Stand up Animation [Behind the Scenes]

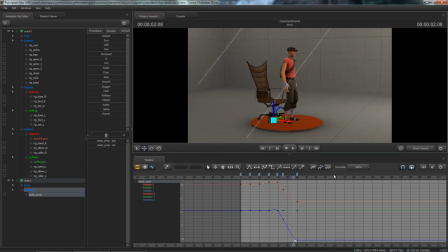So there we go. That's about as far as I'm gonna do it for now. I could do a bit more, like I could tweak his collarbones and stuff, and I could do his other hand, but I think you get enough of the idea from this one.
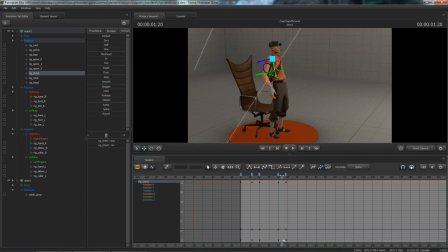Take note of his head, the animation and everything.
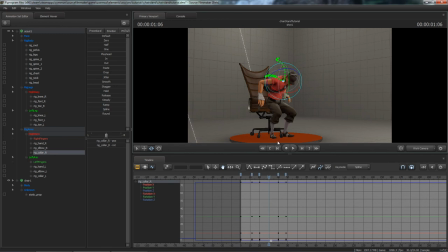Sometimes it's nice just to do little tweaks with the other bones and stuff. Like, I'm not sure if you can see that collarbone even moving, but if I did, imagine if I did that collarbone,
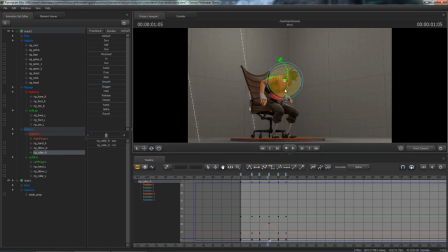the next collarbone, his elbow, I put rotation on his head, and all of that stuff together, that would give a really nice, more natural looking animation. So, when you animate, don't disregard the small parts of the body,
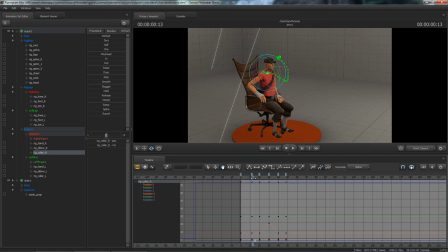because all those small parts moving together will create a lot of movement, and that's what you want.
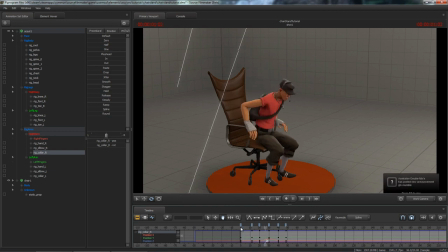So, I hope you enjoyed this. If you, I might even put this file up somewhere so you can come and see it, or you can download it.
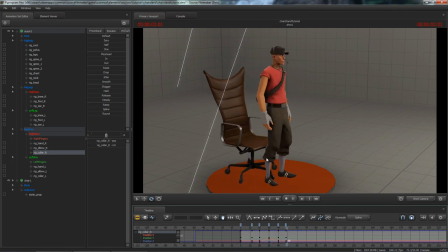But if you have any questions, feel free to ask. If not, then don't ask. But subscribe, please. Please. And share it. If you liked it, then share it. If you know people that
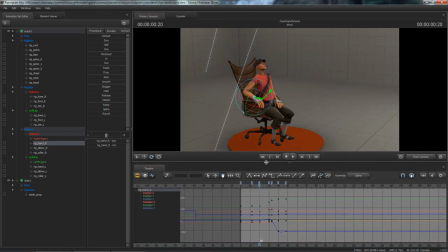actually, one last thing, his hand here, it's wobbling a little bit before, and the reason is
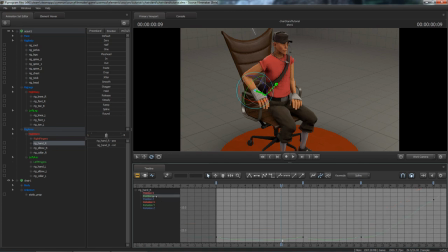it's a bit hard to see. Here we go. You can see it better in these ones. These curves here, how they're all like that. What I'm going to do is, if you have animation like that and you don't know why, sometimes it's good just to click spline.
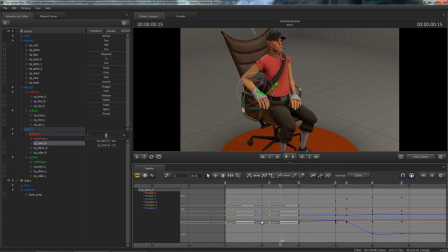And if you look at these keyframes here, look at the tangents when I click spline, you can see that they move a bit. So they changed. And so now I don't have the moving hand over here. And I'm going to do the same over here.
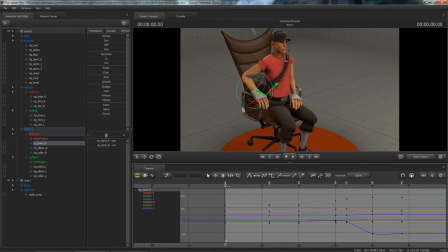So now his hand isn't shaking around. However, like I said before, it's weird to have something perfectly still. So what I'm going to do is I'm just going to turn that a bit, and I might move it just a little bit.
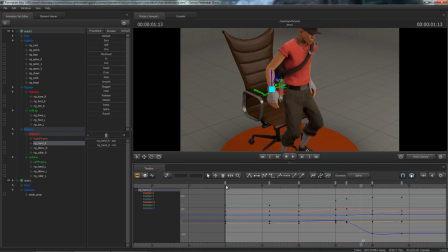And so now it looks a bit more natural, because no one ever stays perfectly still. It's actually impossible to stay perfectly still. So just adding little things like that will make it look a lot better.
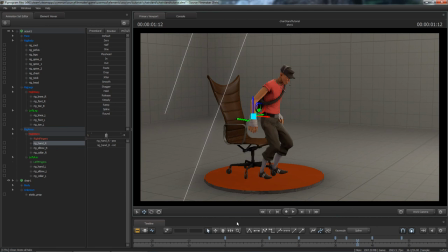So, yeah, like I said before, if you have any questions, feel free to ask. And blah, blah, blah. Thank you.